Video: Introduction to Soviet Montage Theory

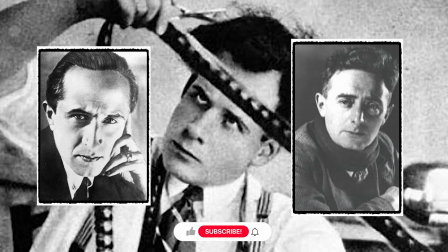Lev Kuleshov, Sergei Eisenstein, Jigar Vertov. Whether these names ring a bell or not,
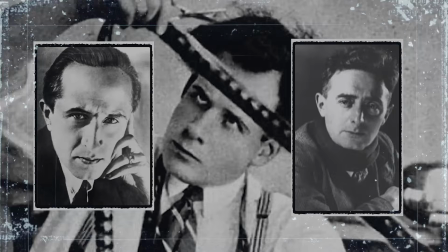these filmmakers played a key role in the history of cinema with their unique ideas and techniques about editing, and not only.
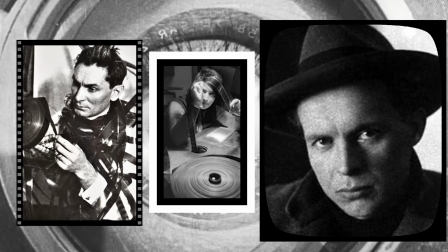These filmmakers, along with other directors,
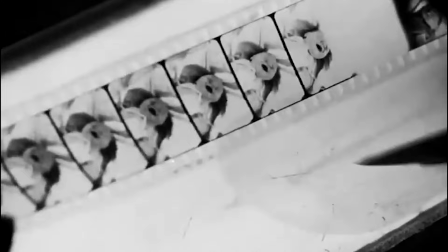would support that editing is an art and the most essential part in the construction of a film.
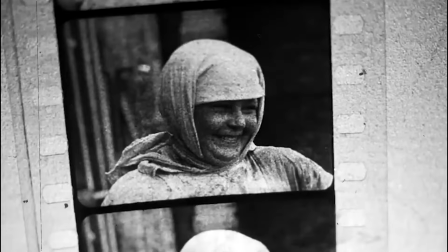On today's episode, in our History of Cinema series, we will speak about Soviet Montage, a movement that defined how we understand cinema through editing,
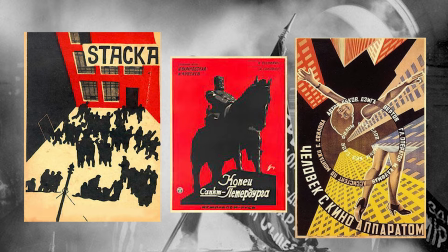and we will discuss about the most important movies during the 1920s in the newly formed Soviet Union.
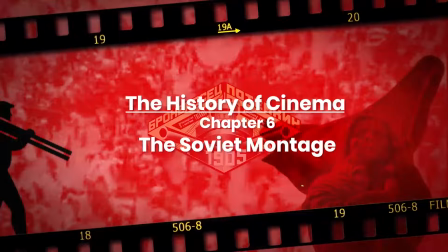Let's begin.
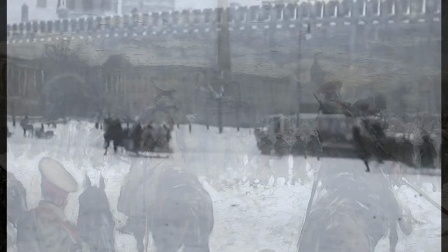We will begin with some general history facts about the conditions in this part of the world from 1917 till the end of the 1920s.
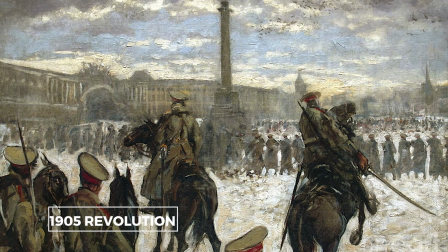These facts will help us understand how the film industry was established during the first years of Soviet Union.
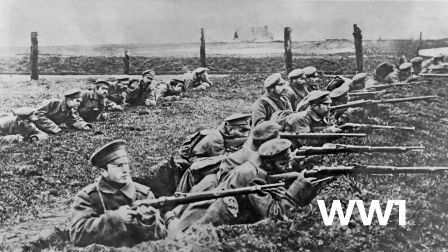The Russian Empire was participating in the World War I, but people in Russia were against that.
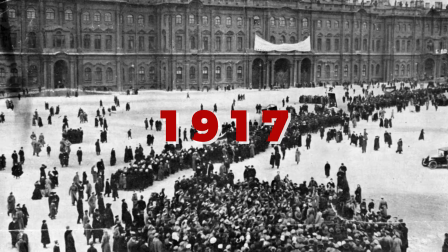In February 1917, a revolution took place which overthrew Tsar Nicholas II and a provisional government was established.
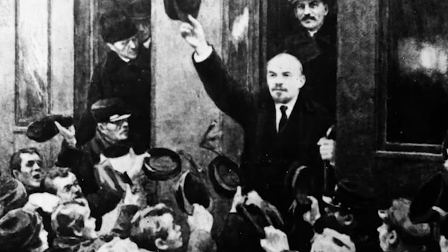Nevertheless, the workers were not happy with this government, and the Bolshevik Party,
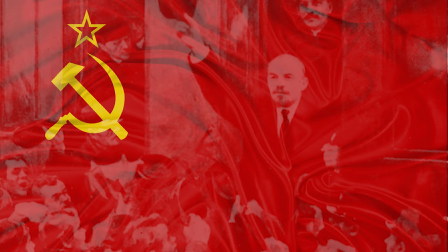with the leadership of Vladimir Ilyich Ulyanov, aka Lenin, took the power after the October Revolution.
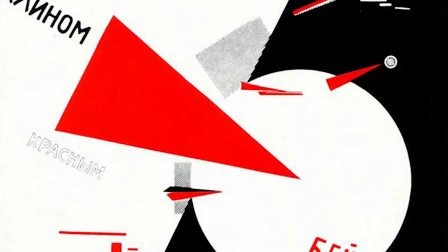However, a civil war started right after the revolution between the Reds and the Whites.
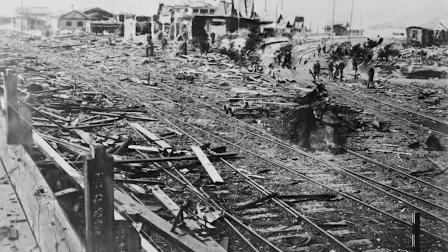It lasted almost 6 years. Although by 1920 most of the areas of the former empire were under the control of the Reds and had a huge blast to the economy.
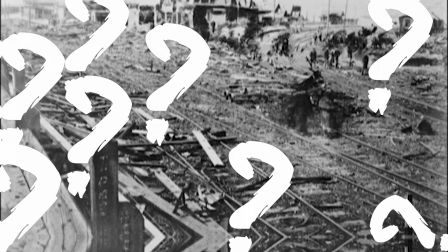But I can hear you say, what all these facts have to do with cinema? We'll get there.
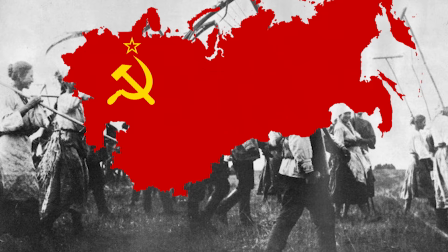You see, Russia and the other states, which would later form the Union of Soviet Socialistic Republics, were not manufacturing countries.
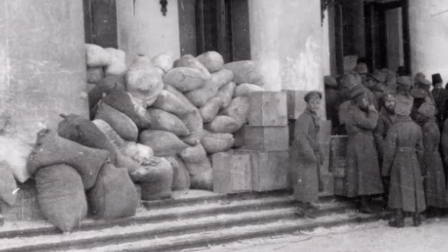They were not producing film, cameras, and in general, raw stock, but they were importing it from abroad.
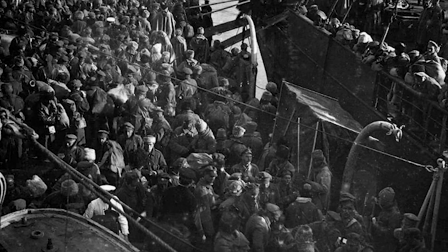Most of the people who had access to raw stock were supporting the Whites and fled the country after the October Revolution.
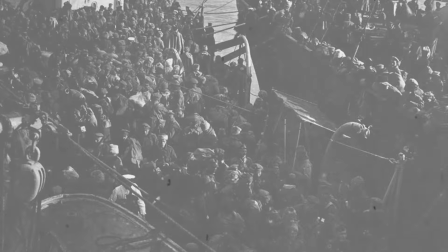This left the country without any material for creating new films.
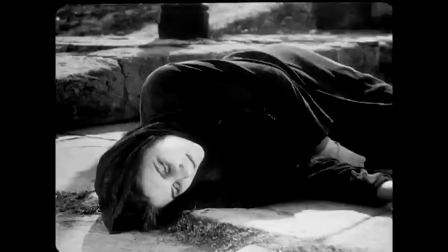For most of us, this would have been a terrible condition, but not for the Soviets.
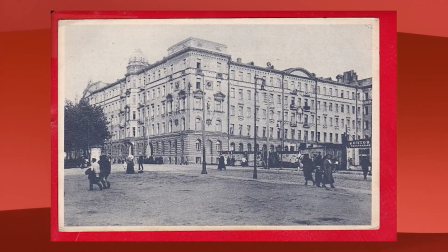In 1918, they created the People's Commissariat for Education,
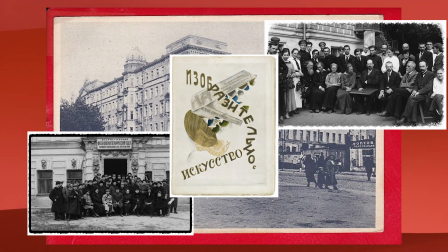also known as Narkompros, a regulatory body to oversee and assist the new attempts on cinema.
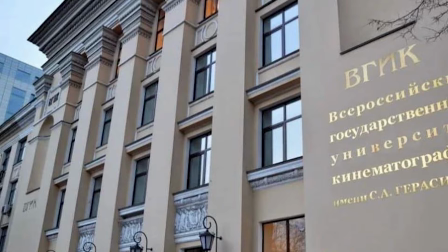In 1919, the first film school in the world opened in Moscow.
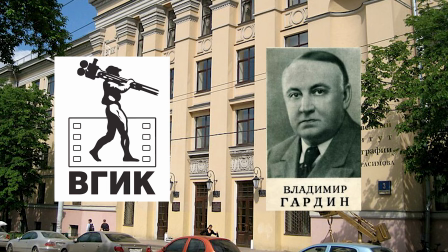It was called VGIK, or All Russian State Institute of Cinematography, and it was founded by the director Vladimir Garden.
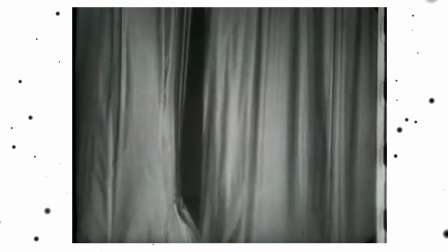The new filmmakers realized that since they could not produce new films, it would be more constructive to analyze the already existing films,
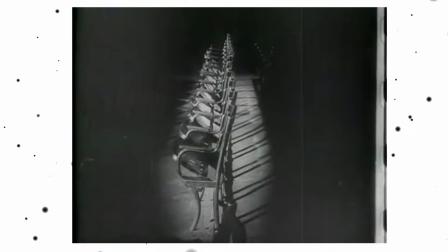both from pre-revolutionary Russia and from abroad, in order to learn more about this new medium.
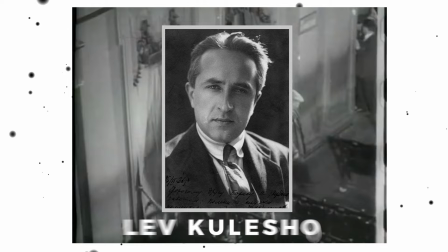And this is where we meet Lev Kuleshov. Lev Vladimirovich Kuleshov had already started in cinema before the October
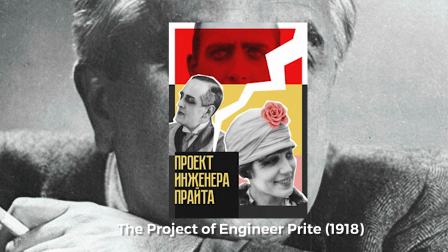Revolution and directed his film The Project of Engineer Pride in 1917,
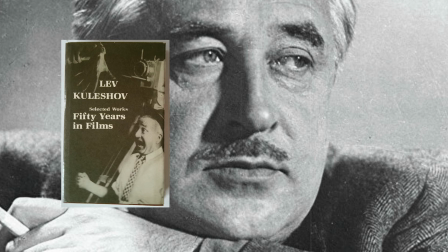although it was released in 1918, but he was more interested for the film theory.
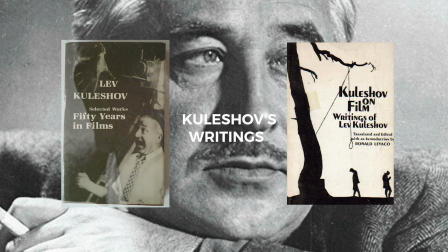He became teacher at VGIK and he created a small group where they could work on acting and how to stage in front of a camera,
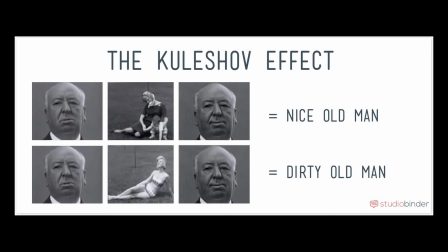even though they didn't have cameras and films. But Lev Kuleshov would stay in history with the experiment that was named later after his name, the Kuleshov Effect.
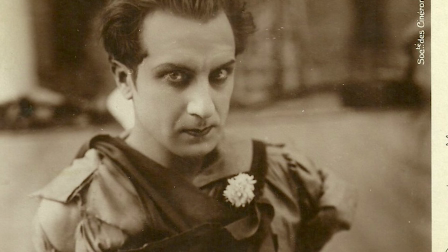Kuleshov took a shot of the face of Ivan Mazukin,
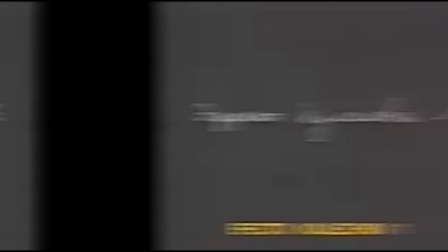one of the most famous Russian actors prior to revolution, and then he was showing various other shots.
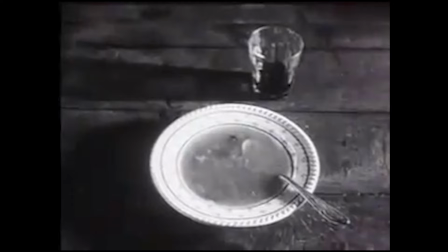First, he projected a bowl of soup. People who were watching these shots thought that Mazukin was hungry.
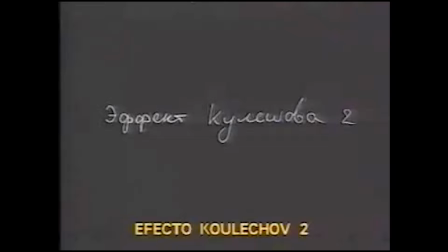Then, he showed Mazukin's face, and the next shot was a little girl in a coffin. Everyone assumed that Mazukin was sad. In the last experiment, he showed again the same shot of Mazukin, and the next shot was a woman in a bed. Everybody thought that Mazukin was looking at the woman with lust.